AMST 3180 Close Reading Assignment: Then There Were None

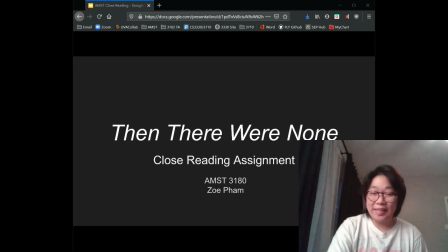0:00 My name is Zoe Pham, and I will be presenting my close reading assignment on Then There Were None by Elizabeth Lindsay.
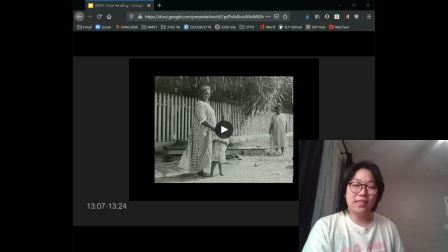0:08 Right, so here are the sequence of clips that I will be analyzing, and I will analyze the latter 3 shots.
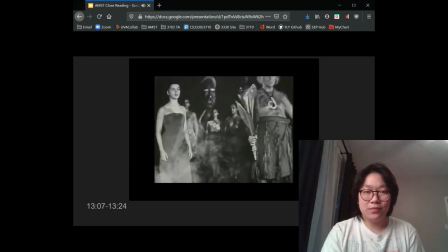0:19 Hollywood built a fantasy around us, idyllic and savage, mystical and silly.
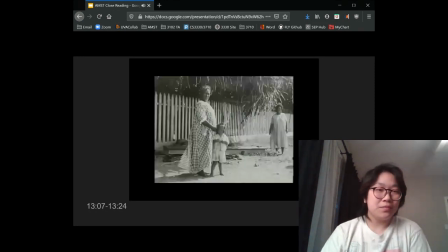0:27 We were portrayed as carefree natives, when in reality, we were struggling.
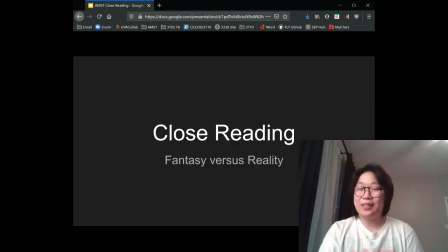0:37 Okay, so I'll move on to my close reading, touching upon how Lindsay
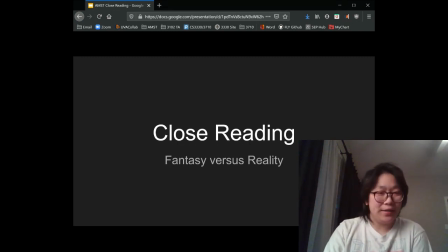0:43 contrasts the fantasy media portrayal of Hawaii versus the reality in these 3 shots.
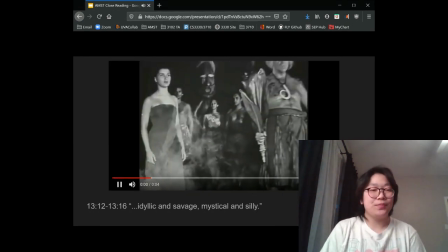0:49 Here's the first.
Idyllic and savage, mystical and silly.
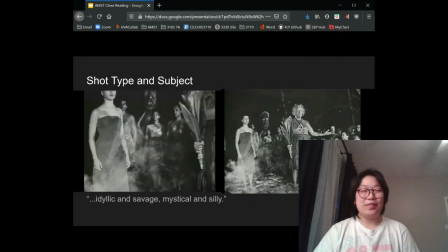0:58 Idyllic.
All right, so the first thing I want to touch upon is the use of camera work in transforming these still images into
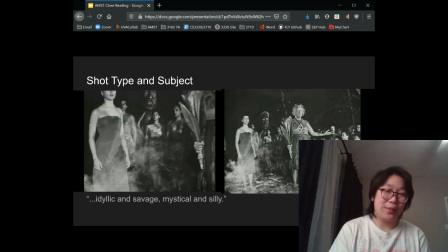1:07 something that draws attention to different subjects and centers them. The first shot transitions into this one through a jump cut, zooming out and panning right from the image on the left. Here you can see a Hawaiian woman in the background, centered,
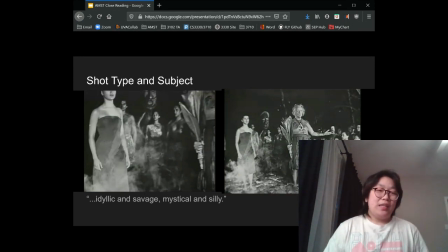1:29 obscured a little bit by people in the extreme foreground. As the camera zooms out, however, and you can see the full image, she is almost obscured by the darkness in the background and in the distance from the camera.
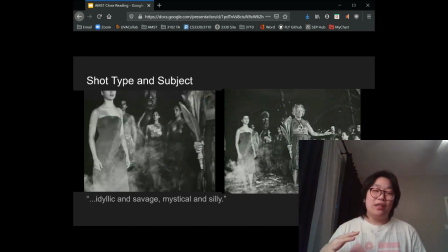1:44 In this extreme long shot, her stature is very small, along with the other Hawaiian people surrounding in the background of the image, opposed to the white couple in the front. This white man has his hand outstretched in kind of a traditional stereotypical Hawaiian garb, maybe engaging in a
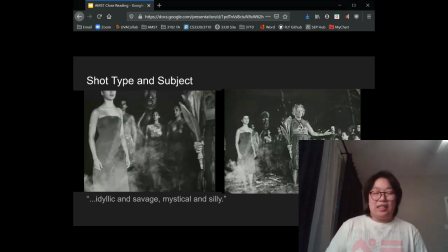2:04 practice taken to kind of commemorate this image or to promote this tourist portrayal of Hawaiians as idyllic and savage, mystical and silly.
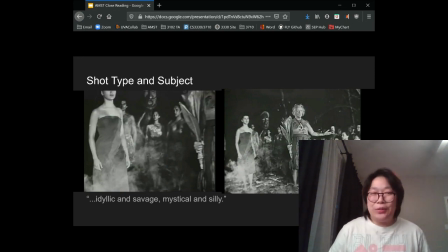2:16 And this use of zooming in and out causes us to question who to look at, whose narratives to focus on, and what does this mean to the people participating in this for the Native Hawaiians and seeing their culture being portrayed this way.
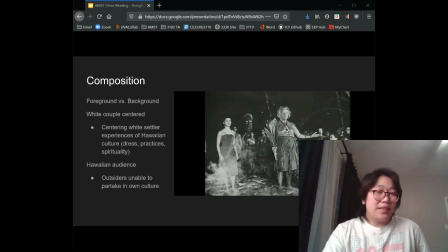2:34 To keep moving forward, I think the composition is really special in framing this use of foreground versus background in how it all goes together. So you can see that the white couple is centered,
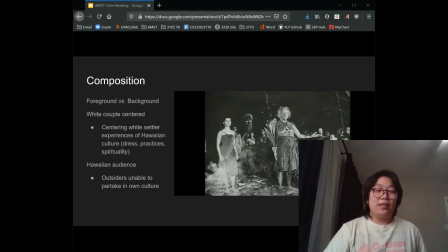2:54 centering this white settler experience of Hawaiian culture, such as the dress, the practice, and the spirituality, and the Hawaiian audience in the background, very small against the shot, are outsiders looking inward, unable to partake in their own culture.
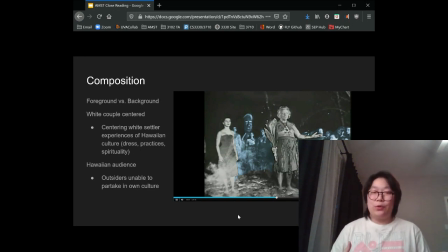3:17 And here I've highlighted this use of foreground and background to differentiate this outsider-insider experience because of the distance and use of light and depth from the camera, kind of blurring their faces of the Hawaiians in the background and highlighting the white people in the center.
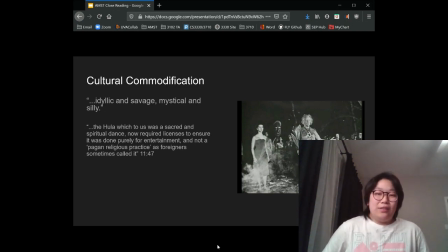3:37 Lindsay talks about a specific example of how Hawaiians are excluded from practicing their own culture. She says that the hula, which to Hawaiians was a sacred and spiritual dance, now required licenses to ensure it was done purely for entertainment and not a pagan religious practice, as foreigners sometimes called it.
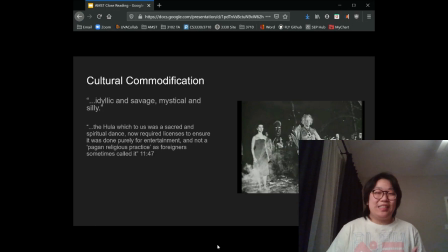3:57 This literal exclusion is shown here in this photograph because of the foreground and background and how how these white people are using this culture in this way.
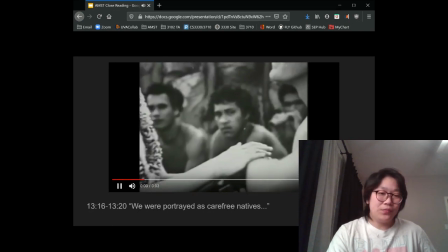4:15 Here is my next shot.
We were portrayed as carefree natives.
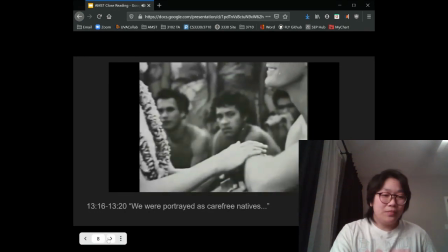4:25 We were
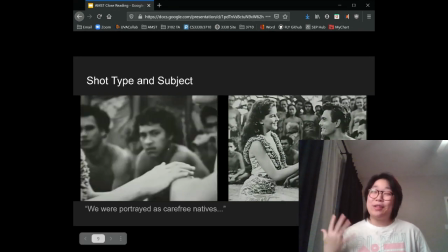4:28 Right, so moving on, this shot is a graphic match of the one previous to this. It uses the zooming in and out of the camera to frame different subjects.
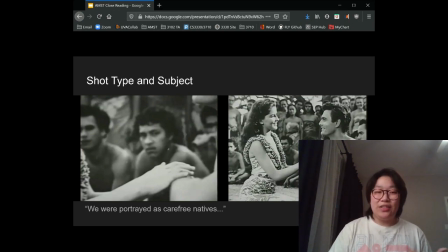4:38 In the left, you can see the initial image of this kind of disgusted, disgruntled face of most likely a Hawaiian man looking straight into the camera, all while Lindsay talks about this media portrayal of Hawaiians as carefree natives.
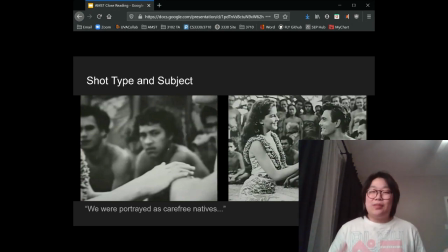4:54 But as the shot zooms out to the right, His face is obscured along with many other Hawaiians, and you can't really tell their expression. It's kind of blurry. They're very small against the screen because of their distance from the camera. Um, Whereas the happy honeymoon
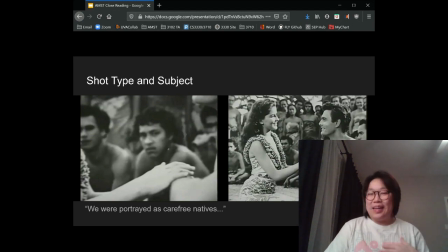5:13 visage of these white tourists in kind of the lei and Hawaiian print are very clear to see.
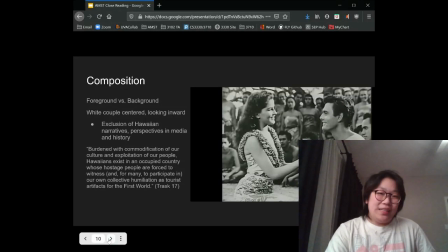5:22 The use of foreground and background are also used, and I think it's interesting to see how
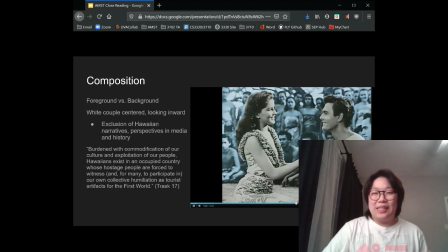5:30 Hawaiians are present yet not present in each of these photos, present but not participating in it, and only their culture is being interacted with for these white tourists. And Trask talks about this participation on page 17.
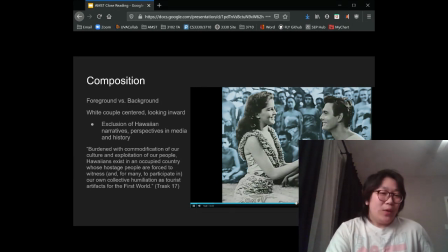5:46 Burdened with commodification of Hawaiian culture and exploitation of our people, Hawaiians exist in an occupied country whose hostage people are forced to witness and for many to participate in our own collective humiliation as tourist artifacts of the first world.
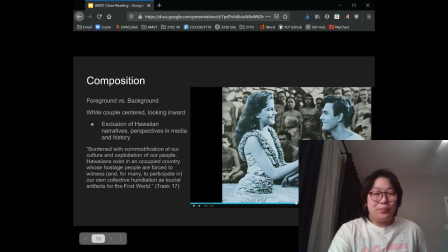6:00 Seen aptly in this photo because of the framing. And these two photos earlier have had this kind of the Hawaiian music, which we learn from Lindsay's film is mostly written by like white Americans rather than Hawaiians,
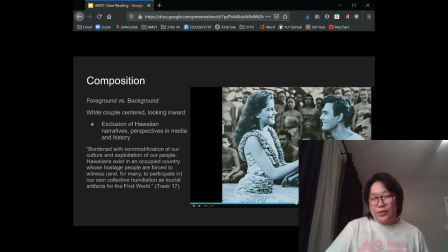6:18 as she narrates how Hawaiians are depicted as carefree, idyllic and savage, mystical and silly.
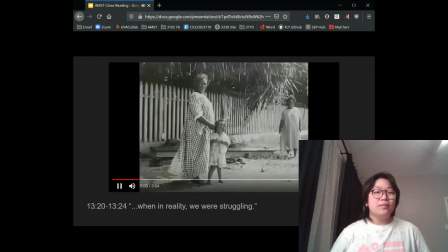6:26 And here's the last shot.
But in reality, we were struggling.
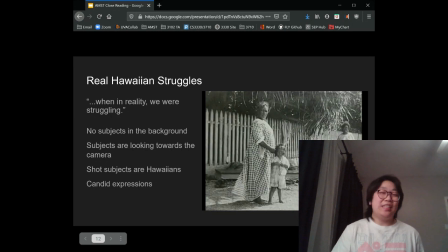6:36 So this shot is very drastic in the camera work. While there is a jump cut, there is no movement of the camera at all. It makes it kind of abrupt, the image that she's portraying, which is framed and produced in a very different way from a different source as well.
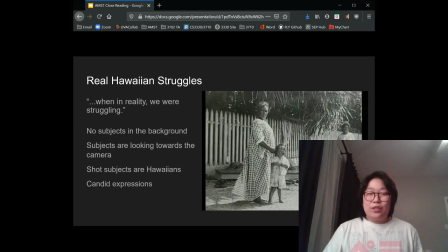6:52 It's kind of a documentary, archival-like photo of subjects which are actually featuring Native Hawaiians who are aware and present of what's going on. They're not dressed up at all. They're barefoot, and the photo isn't staged.
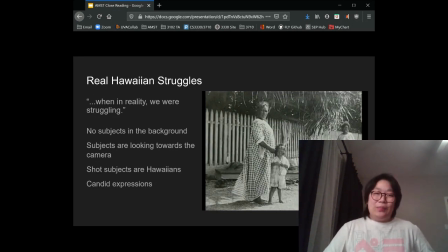7:13 Contrasting these kind of tourist portrayals of Hawaii and alluding to poverty, houselessness that many real Hawaiians face because of their colonization and more. And I think it's a really great
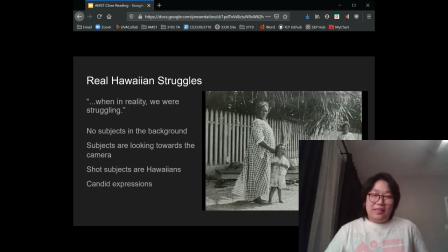7:33 match to Lindsay's narration that in reality Hawaiians are struggling, opposed to this media portrayal.
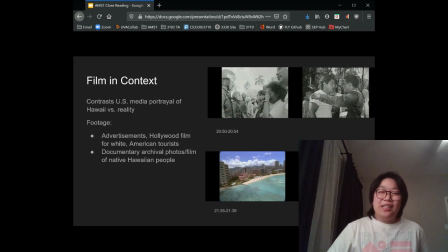7:41 In context of the film, I thought it was really interesting how Lindsay contrasts U.S. media portrayal of Hawaii versus the reality.